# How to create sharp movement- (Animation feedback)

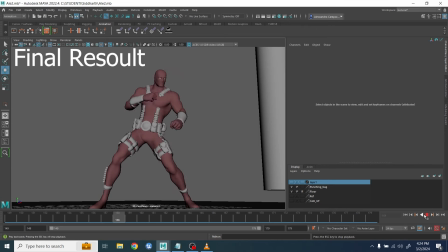Hey everybody, this is Alessandro, welcome back to my channel. I want to show you today how I help one of my students to understand this kind of motion where
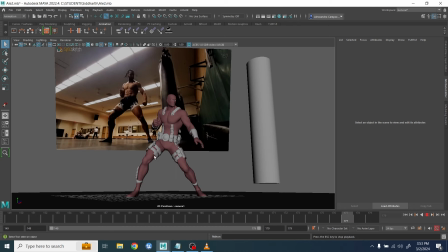basically the character is striking a very strong poses and you have a very sharp movement. We don't want the animation to look too sharp, okay, too stiff, but at the same time we don't want it to look too floaty, right?
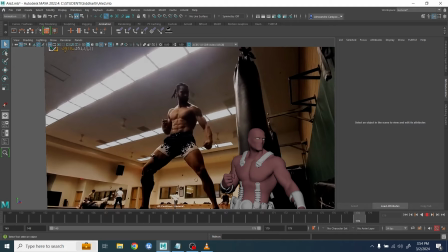So we want the character to have the kind of sharp movement, right, with a bit of a shake in his body, maintaining the intensity, but at the same time not looking too soft.
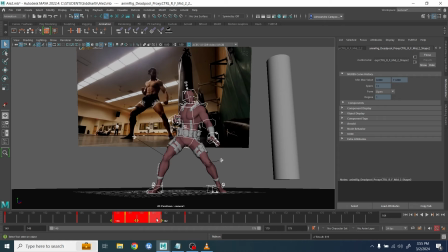So the very first things I did, I delete some of the keys done by the student previously,
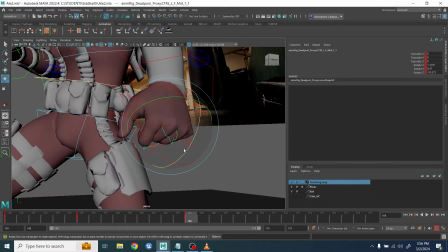and the reason why, because I wanted to rework some of the poses, adjust the fist position,
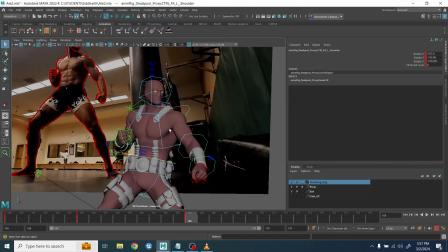all right, adjusting maybe a little bit the arp, all right, and it's easier for me if rather than fixing someone else's work,
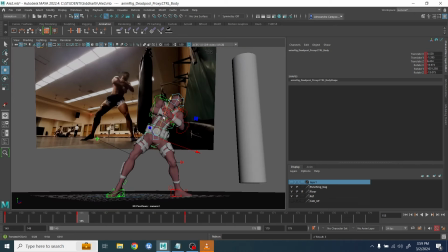going back and delete some of those keys, all right, and redo them very,
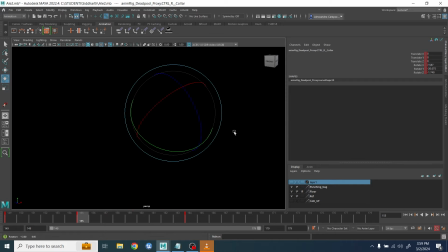very quickly. Okay, here I was adjusting the shoulder a little bit, you know, in some of the in-between.
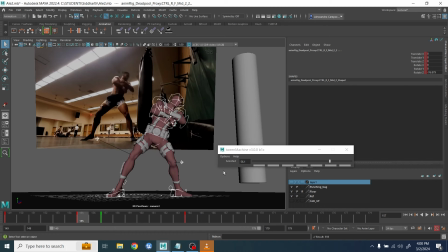Again, maybe the very beginning didn't need to be perfect because I was mostly interested into the ending, right? And then here I started to work on the easy in, easy out using the twin machine tool because I want to make sure that we have the right acceleration and deceleration, all right?
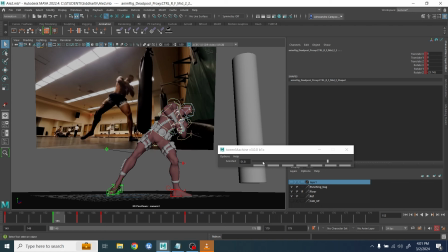So especially at the beginning, the movement needed to be a little bit slow, all right? And obviously when I do those things, I adjust very quickly the line of action, the up and down, I make sure that the feet is having the contact where it's supposed to have, right?
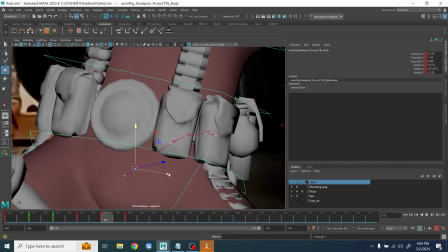And then I started to adjust some of the arc, okay, for the pelvis.
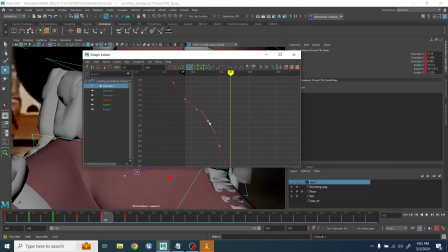Usually after I do that, I go in the graph editor, I make sure everything is not just smooth, but he has the right acceleration, deceleration of where it needs to be.
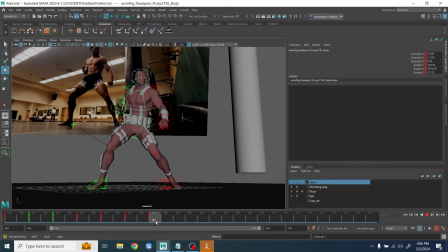After all is done, I go after the final poses and start to add some movement. And I started with the hip movement, all right? I exaggerate a little bit the up and down, giving it a little bit of a shake, all right,
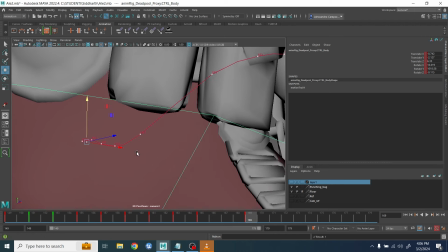and obviously after I do that, I go back and readjust the trajectory, right?
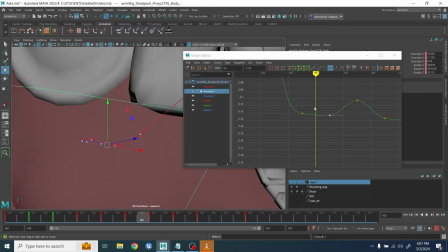As usual, as a second pass, I go back to the graph editor. I started to move keys, right, because I don't want things to move all together. That's when things started to look very robotic. Even for the same controller, you don't want the same axis to move at the same time.
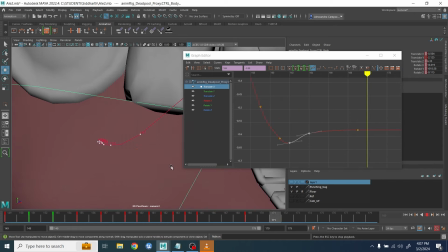Maybe the up and down moves a little bit early and the left to right movement moves a little bit different and has a different easy in, easy out, right?
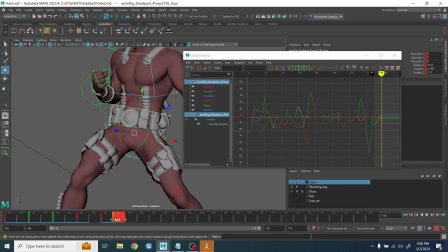And as you can see, at the moment, I only did the COG, right? And when I'm happy with it, I start with the hip controller, for example, where I wanted to have a side-to-side rotation with the Z axis, right?
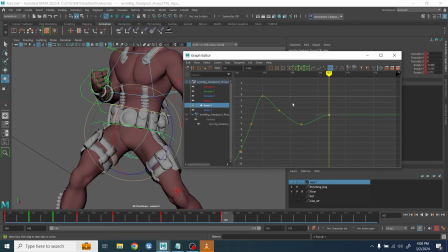I want to make sure that the hip doesn't feel too stiff, right? Because if the body's coming down very quickly, right? I want to have the hip snapping, not too much because then the character starts to look very feminine.
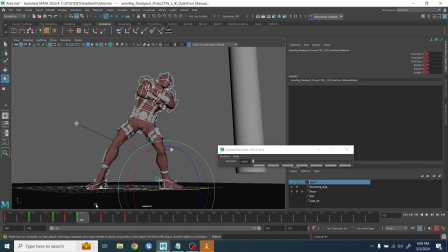I want to give again a little bit of a shake, okay, to support the COG movement. Here very quickly, I have to clean up a little bit the feet because they were a bit too floaty.
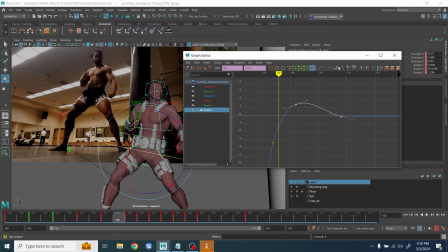So I just use the in-between to clean up the feet. I go back to the hips, so sometimes you'll see me going back and forth with the same controller because once I clean up other controller, I realize maybe I need to push the hip a little bit more. I wanted to exaggerate the hip rotation here, for example, side-to-side rotation.
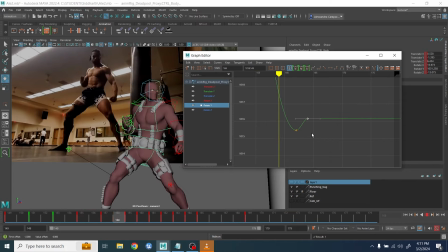So I was exploring a little bit with the graph editor, right? And now you can feel the rotation of the hip moving forward. After this is done, I move to the upper chest because, again, is doing this very sharp movement with the arms.
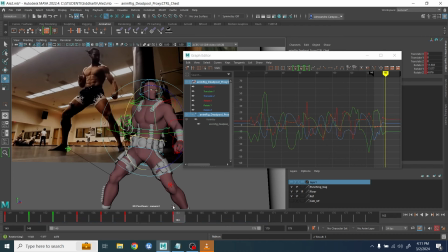So obviously this will reflect on a stronger movement on the chest compared to the hip, right?
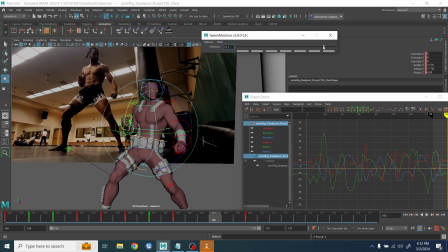And so I started with the side-to-side rotation. And as you can see here, the difficult part was to make it bounce the chest when it moves left to right. Not too subtle, but not to the point that look like a spring effect, if you know what I mean, right?
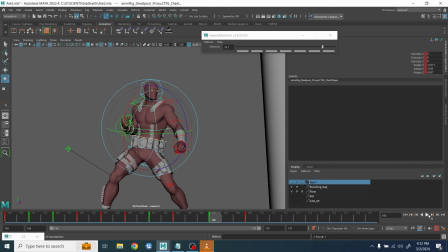And then obviously I do a little bit with the up and down rotation as well. You see, now I started to feel very nicely because you feel the snap in the chest, all right?